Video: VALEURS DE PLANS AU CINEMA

Bonjour, nous voici dans la deuxième vidéo des trois vidéos consacrées au cadrage, aux valeurs de plan et au mouvement de caméra. Vous avez vu cette vidéo donc sur le cadrage et sur la composition de l'image. Alors maintenant, on va tout de suite regarder toutes les valeurs de plan possibles au cinéma. Venez avec moi.
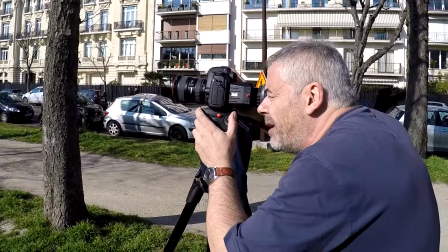Alors, première chose au cinéma, je fais un plan qui s'appelle le plan d'ensemble, qui est fait en général en courte focale.
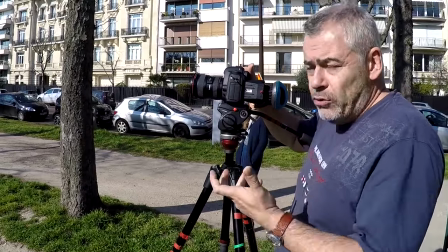Et on se recule le plus possible et on va situer nos personnages. Est-ce qu'ils sont dehors, dedans, dans un jardin?
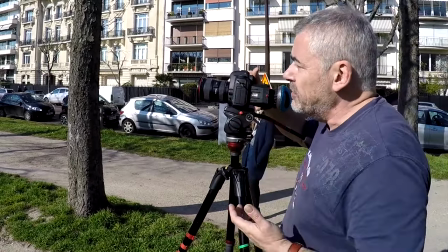Est-ce qu'il y a des arbres? Est-ce qu'il y a des voitures? Enfin voilà, il faut les situer.
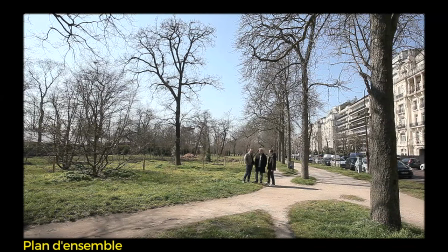Donc là, je fais mon plan d'ensemble avec de l'air devant les personnages comme on a vu dans la vidéo précédente.
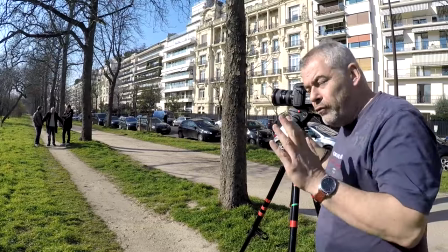Voilà, donc là, on a le plan le plus large qui est un plan de situation. Vous venez, on se rapproche un tout petit peu et on va faire ce qu'on appelle le plan général.
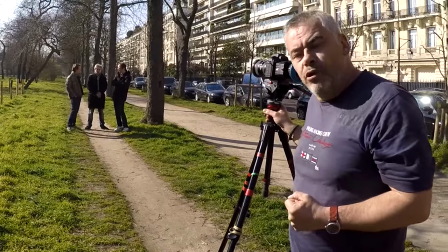C'est toujours un plan de situation, on a un peu moins de décor et on se concentre un peu plus sur les personnages.
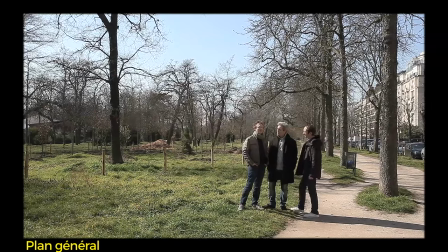Attention messieurs, voilà pareil, donc je mets un petit peu d'air devant mes personnages, j'essaie d'équilibrer mon image, voilà.
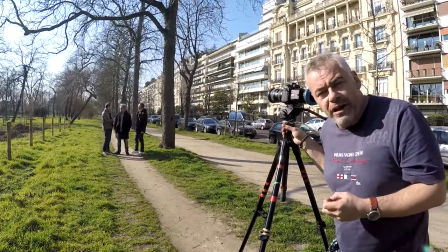Maintenant on va se rapprocher et on va faire le plan moyen qu'on appelle aussi plan en pied, vous allez voir pourquoi.
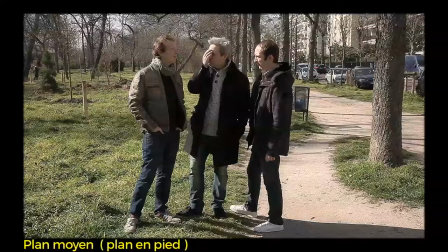Voilà, alors là le cadrage, il n'y a pas beaucoup de choix,
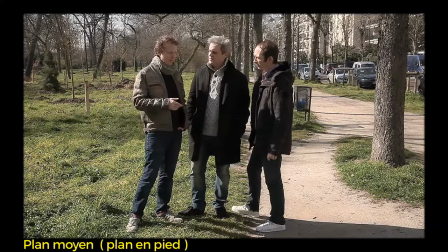je place les pieds sur le bas du cadre et la tête plus ou moins en haut suivant ce qu'on veut faire, mais c'est ce qu'on appelle un plan en pied.
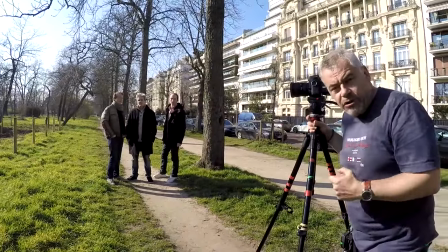Cut, voilà, ça c'est le plan moyen. On va s'approcher encore et on va faire un plan qui n'est pas très connu, qui s'appelle le plan italien.
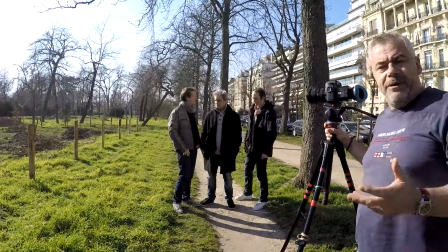Alors, le plan italien, eh ben, c'est pas compliqué. En Italie, apparemment, les genoux ont beaucoup d'importance.
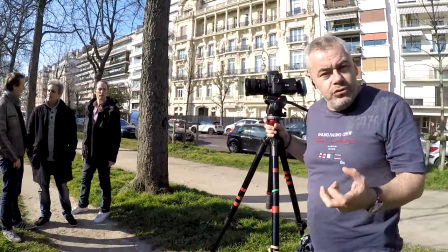C'est un peu plus large qu'un plan américain. Les genoux sont dans le cadre. Donc, on reprend nos trois personnages.
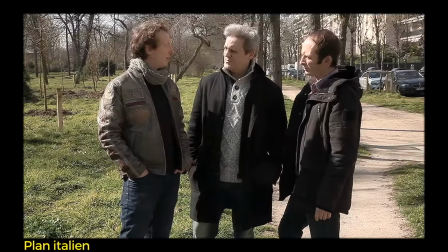Vous êtes prêts à jouer, messieurs? Voilà. Et on va couper juste en dessous du genou. Ça, c'est le plan italien.
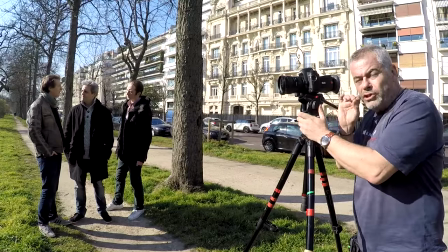Cut! Voilà pour le plan italien, je me rapproche un tout petit peu et je fais le fameux plan américain.
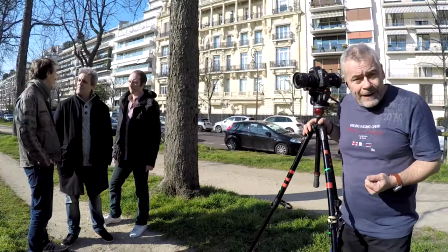Alors plan américain pourquoi? Bah écoutez, ça a été inventé à l'époque des westerns et c'était tout simplement pour laisser les revolvers entièrement dans le cadre.
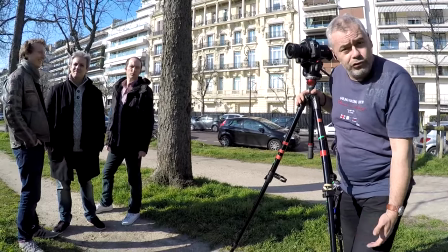Donc on va couper à mi-cuisse, au-dessus du genou et c'est le bon vieux plan américain.
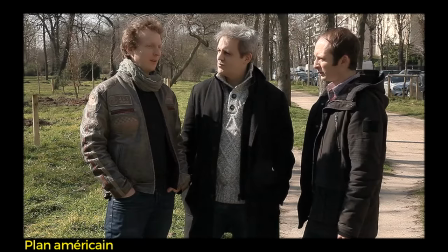Alors on se met en place messieurs, allez-y, jouez-moi la scène. Voilà le plan américain.
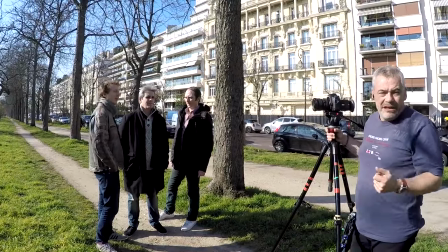Voilà, c'est coupé. Donc ça, c'était le fameux plan américain. Alors rapprochez-vous aussi.
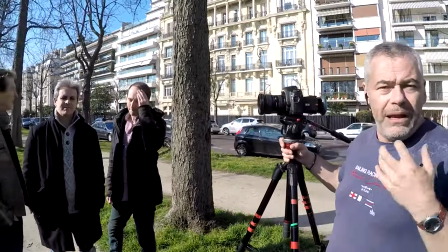On va maintenant faire un plan qu'on appelle un plan taille. Donc on va couper à la ceinture.
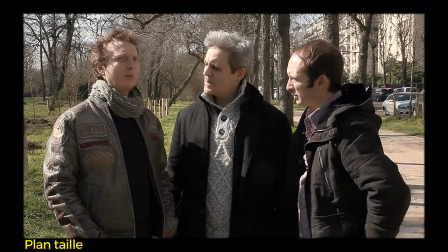Mais c'est une des dernières valeurs de plan où on a les trois personnages. Voilà donc notre plan taille.
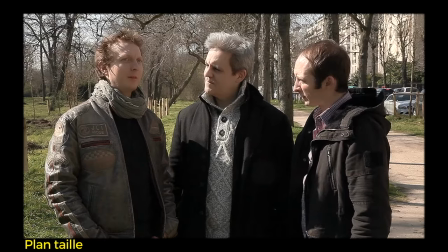Maintenant, je vais m'approcher encore un petit peu pour faire le fameux plan poitrine.
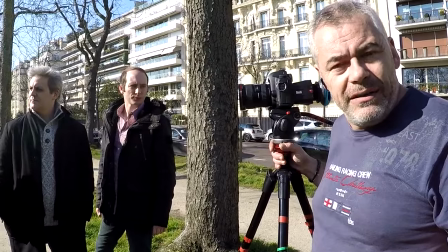Et à partir de maintenant, je vais pouvoir isoler les personnages deux par deux et donc raconter des choses à la mise en scène.
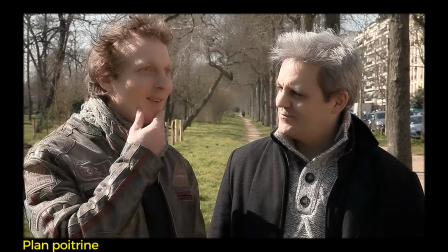On va commencer sur Dimitri et Jérémy et vous allez voir qu'au moment de l'action, je vais pouvoir cadrer les deux autres personnages.
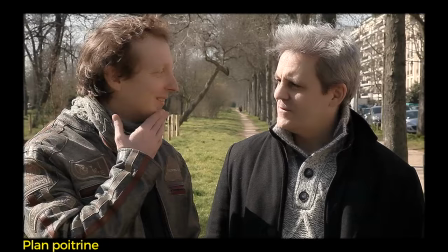Action!
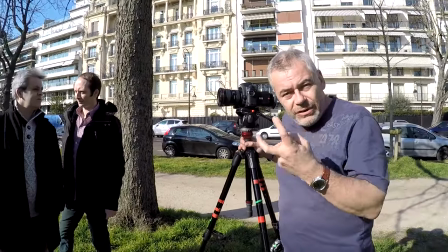Voilà, grâce à cette valeur de plan, j'ai réussi à isoler les personnages deux par deux. Donc je me suis offert en fait deux plans.
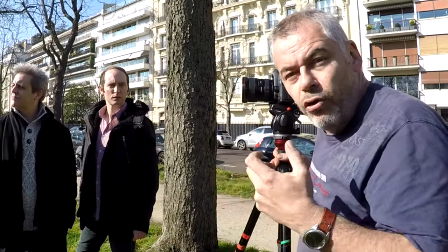Un plan des deux protagonistes de gauche qui étaient en pleine discussion et au moment de l'action, clac, je peux isoler les deux personnages de droite.
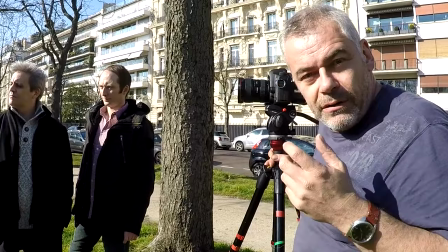Okay.
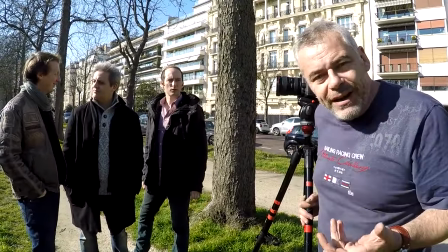On va se rapprocher énormément et je vais rallonger un peu ma focale pour ne pas me coller à eux non plus et parce que j'ai des limites de focus hein, sur mes objectifs.
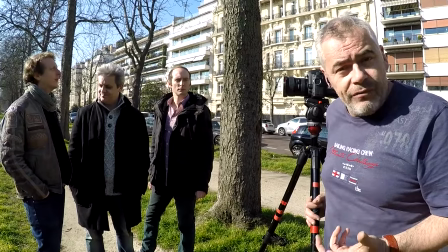Et là, on va faire ce qu'on appelle le gros plan. Donc, je vais être sur un seul personnage et on va pouvoir commencer à voir toutes les émotions sur le visage du personnage central.
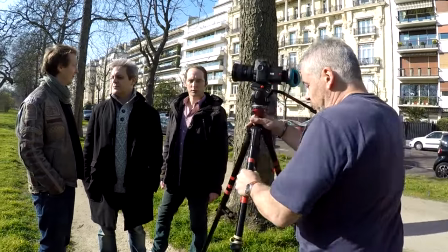On y va? Le gros plan. Alors, on se met en place. Voilà.
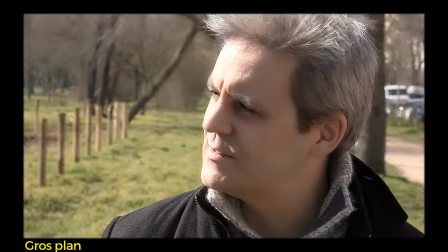Et alors, vous allez voir, je vais faire un mauvais cadrage une première fois et après, je vais faire le bon.
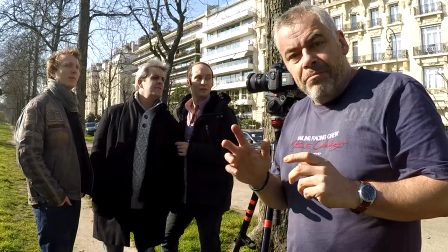Vous avez vu, on a un gros plan, mais quand il tourne la tête, on n'a plus d'air devant le regard. Donc c'est pour ça qu'il faut recadrer. Ça, c'était la vidéo d'avant, ok? Donc on refait ça et on va panoter pendant qu'il tourne la tête pour conserver de l'air devant le regard.
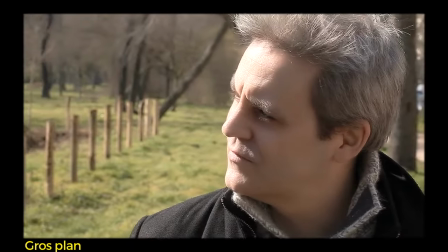Allez, attention, on se remet en place. Vas-y, Jérémy. Et ça tourne.
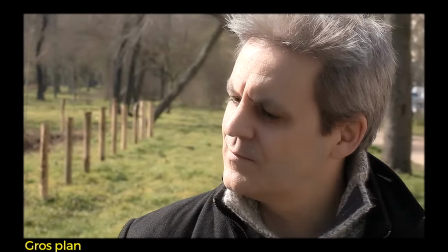Vous parlez tous les deux.
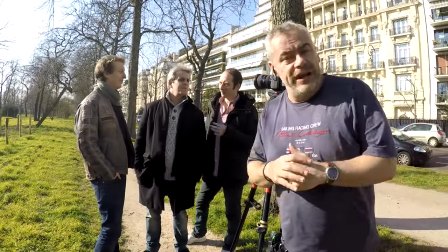Cut. Vous voyez, c'est quand même beaucoup plus agréable d'avoir de l'air devant, ok? Alors maintenant, l'insert. Le très gros plan, Sergio Leone, on va faire un très gros plan d'émotion au moment où Jérémy se retourne.
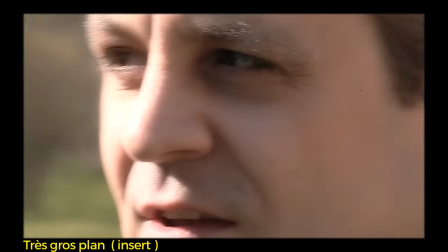On y va. Parfait. Attention, ça tourne. Jérémy, regarde Aurore.
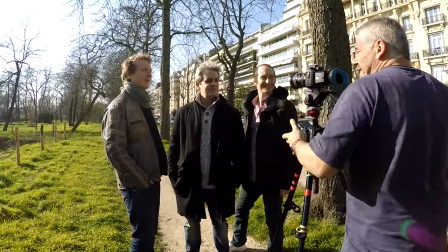Tu l'as pas vu depuis 30 ans. Tu l'aimes encore. Crac, coupé. Vous voyez, on ressent les choses parce qu'on est vraiment en très très gros plan. Maintenant, bref parenthèse sur l'axe de prise de vue. Ben, l'axe de prise de vue, c'est quoi? C'est la situation de la caméra. Si elle est cette hauteur-là, hauteur des yeux, pas de problème. Si vous avez envie de la descendre, alors on regarde ensemble, on la descend, voilà,
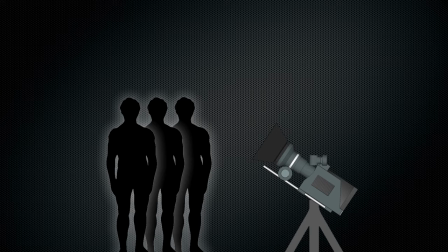et on panote vers le haut sur les comédiens, et là, j'ai une contre-plongée.
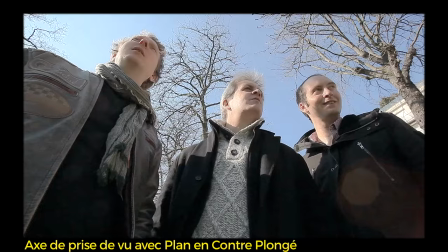Regardez, ça les grandit. Bon, pour notre histoire, ça amène pas grand-chose, mais ça peut servir au cinéma.
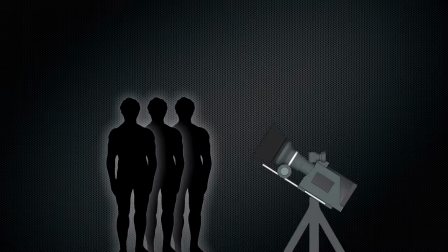Et si par contre, maintenant, je monte, je monte, je monte, je vais beaucoup plus haut que les comédiens,
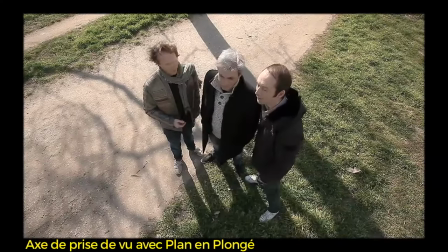et que je pique la caméra, je vais écraser tous les personnages, je suis au-dessus d'eux,
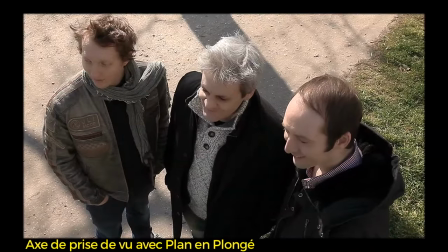on appelle ça un plan en plongée. Et dernière chose qui fait partie de l'axe de prise de vue, c'est le subjectif, parce qu'à ce moment-là, c'est plus le spectateur, c'est un des personnages. Regardez cette action.
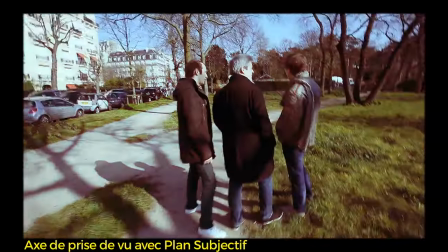Waouh ! Ils ont vraiment eu peur. Alors maintenant, on va vous montrer une toute petite fiction qu'on a faite avec toutes les valeurs de plan utilisables au cinéma. Vous regardez en bas, il y a le nom des valeurs de plan. Ok ? À tout de suite.
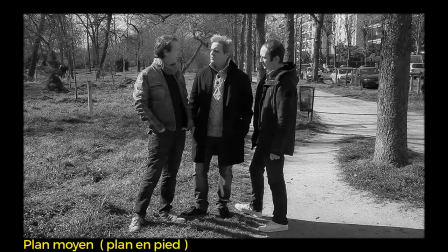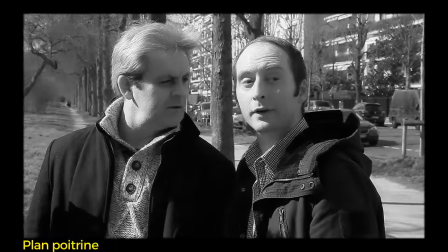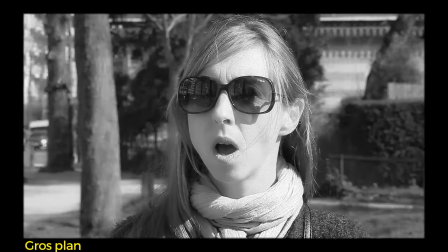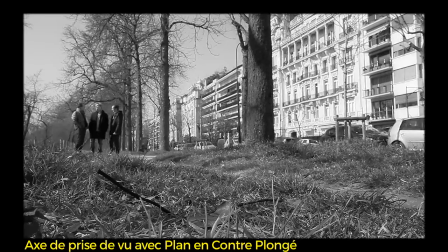Voilà, cette vidéo est maintenant terminée. Si vous l'avez appréciée, mettez un pouce. Donnez votre avis et posez des questions dans les commentaires.
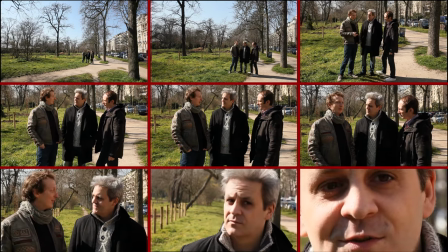Surtout, abonnez-vous à la chaîne YouTube. Suivez-nous sur Instagram, vous verrez des photos de making-of.
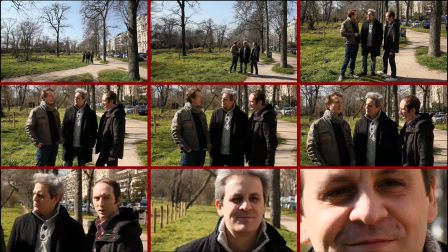Allez liker la page Facebook. À bientôt.